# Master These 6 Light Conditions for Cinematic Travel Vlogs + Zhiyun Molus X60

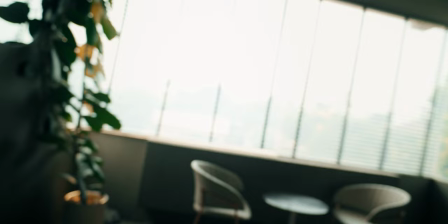(11:57)
And now again I'm sitting close to a window and actually pretty big one right now So pretty nice soft light
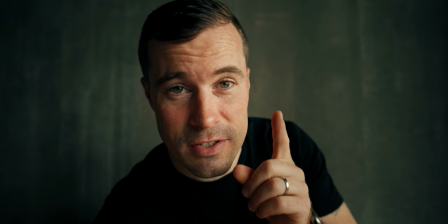(12:02)
over my face and as you can see it instantly looks a lot better So if you have big windows, that's a plus but even small windows works You just have to go a bit closer to the windows And by the way,
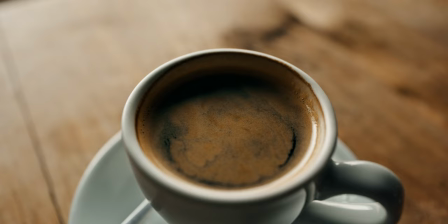(12:12)
this principle does not only count for humans, but also for objects like that coffee here. The moment you put it close to a window or any other light source, it looks a lot better.
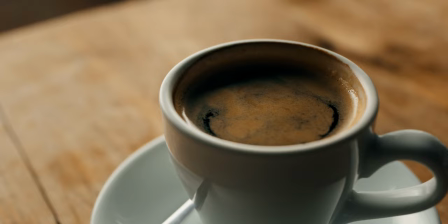(12:19)
But I prefer windows because it makes white balancing a bit easier. Practical lights are oftentimes a bit too warm, sometimes also cold, and that makes it complicated.
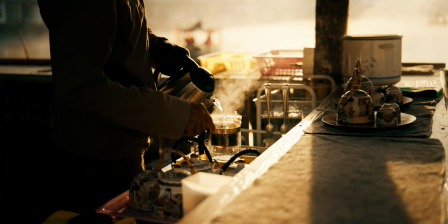(12:29)
Our next light condition is golden hour. It's also my favorite because it's pretty hard not to get good shots during those times.
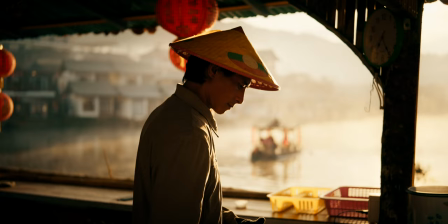(12:36)
And that's the hour after sunrise or the hour before sunset. and there the sun obviously is quite low so you have a nice backlighting
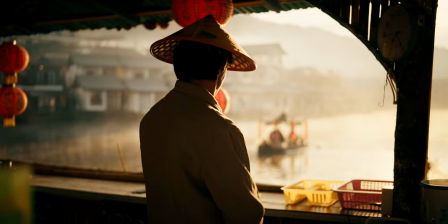(12:44)
effect or sightlighting depending on how you shoot all the time and the light is also a bit warmer what gives really nice colors in your shots that's why i
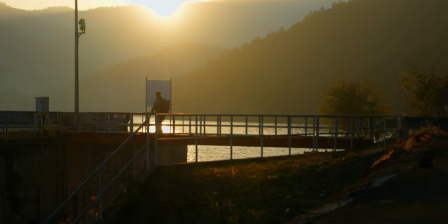(12:52)
generally get up early and shoot at sunrise so if you want to have the very best looking footage for your travel videos just go out more for sunrise and sunset get up early and you will get the best shots and sunrise also leads us directly to the next condition which is blue hour
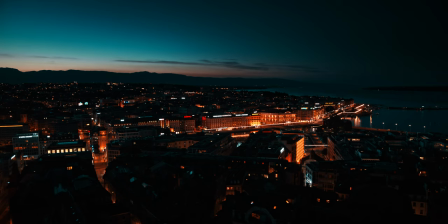(13:09)
that's the hour before sunrise and as the name suggests there you get a lot of blue light now i don't shoot much during those hours simply
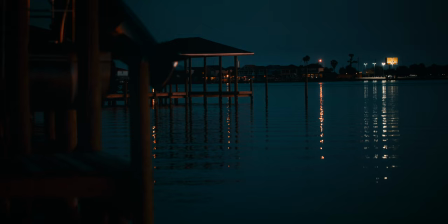(13:16)
because you have to get up that early while i get up a lot for sunrise blue hours oftentimes the time where i just want to sleep anyway
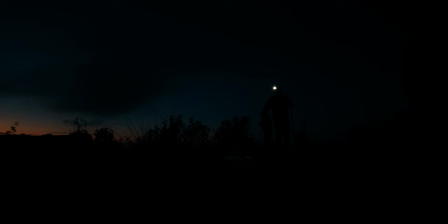(13:24)
if you encounter blue hour maybe if you go hiking in the mountains or so it's important to know that it's always good to use practical lights
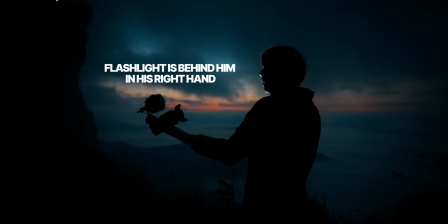(13:30)
during this hour practical lights can be any light that you use throughout your day it could be the light of your phone it could be a flashlight,
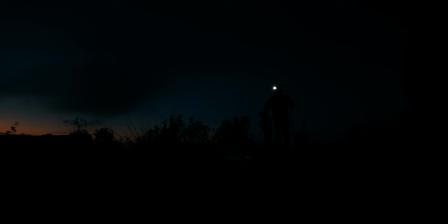(13:37)
it could be the lights from your car or whatever you want.
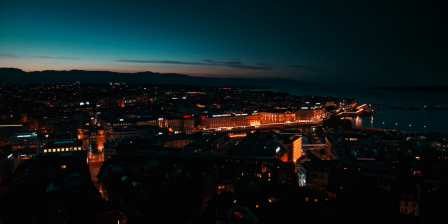(13:40)
And the reason why it looks so good is simply that those lights are usually warm and that creates a strong color contrast to the blue light around you. So you get this natural orange and teal look. Also don't forget to bring a fast lens f1.8, f1.4, f1.2 or something like that because it's generally quite dark during those times so you want to expose a bit brighter.
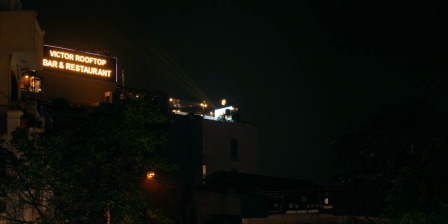(14:01)
And there's also a kind of 7th condition. This is in the night and to be honest,
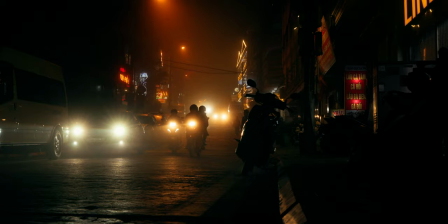(14:06)
I find it quite hard to give you concrete tips throughout during the night because you oftentimes have
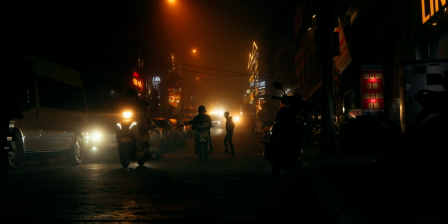(14:11)
many lights around you and they constantly vary also when it comes to white balancing etc.
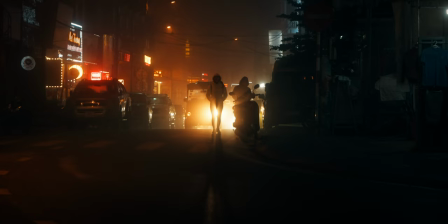(14:16)
That's why it's complicated, but generally you get the same basic rules that you have to use to get the best shots there.
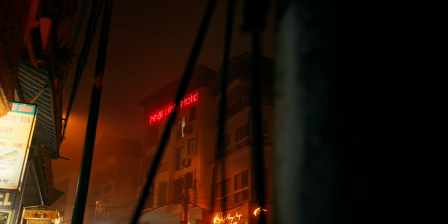(14:23)
Either place a light source behind your subject or it comes somewhat from the side.
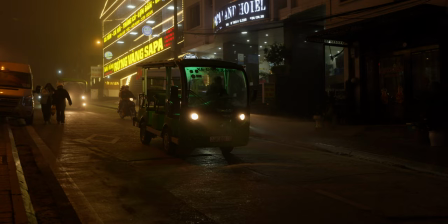(14:28)
What I usually do during the night is that I simply walk a bit more around my subject and see what direction, what position of my camera in regards to the subject would look the best, essentially creating backlighting and side lighting. So now you should know how to use light properly in your travel videos to make them look more cinematic. But of course there is the problem that things usually happen fast when you travel and you just have to capture for the story, right? So you don't always have the time to focus so much on lighting. and that's why how I usually handle that is that whenever I see a shot that's somewhat important for the story or that just looks good for now or so I want to have in there I just get the shot quickly even if the lighting is not perfect and then if I have some time after I got the shot initially I get more shots of it where I walk a little bit around the subject and I try to capture it from different angles to ensure that the lighting looks a bit better and sometimes also the framing to be a bit more aware of what's in the background etc and then later in post you can still shoes and if you don't have the time then you at least have the main shot that's important to tell the story or to show something important of the experience of a certain place. So don't get crazy over lighting and cinematics and yeah that's it for today. Definitely check out the new MOLUS X60 light.
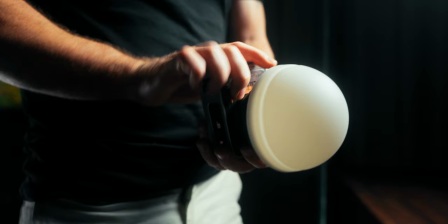(15:43)
I could not believe my eyes when I got it out of the box like how small that light is and knowing already from Zhiyun that the lights are pretty good.
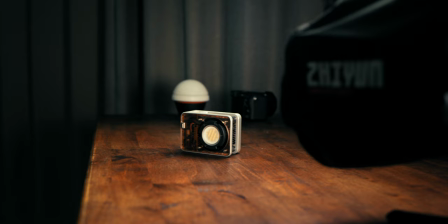(15:51)
I couldn't wait for trying this light out. And by the way, I also reviewed the Modus X100 lights a few months ago and I used them in pretty much every video.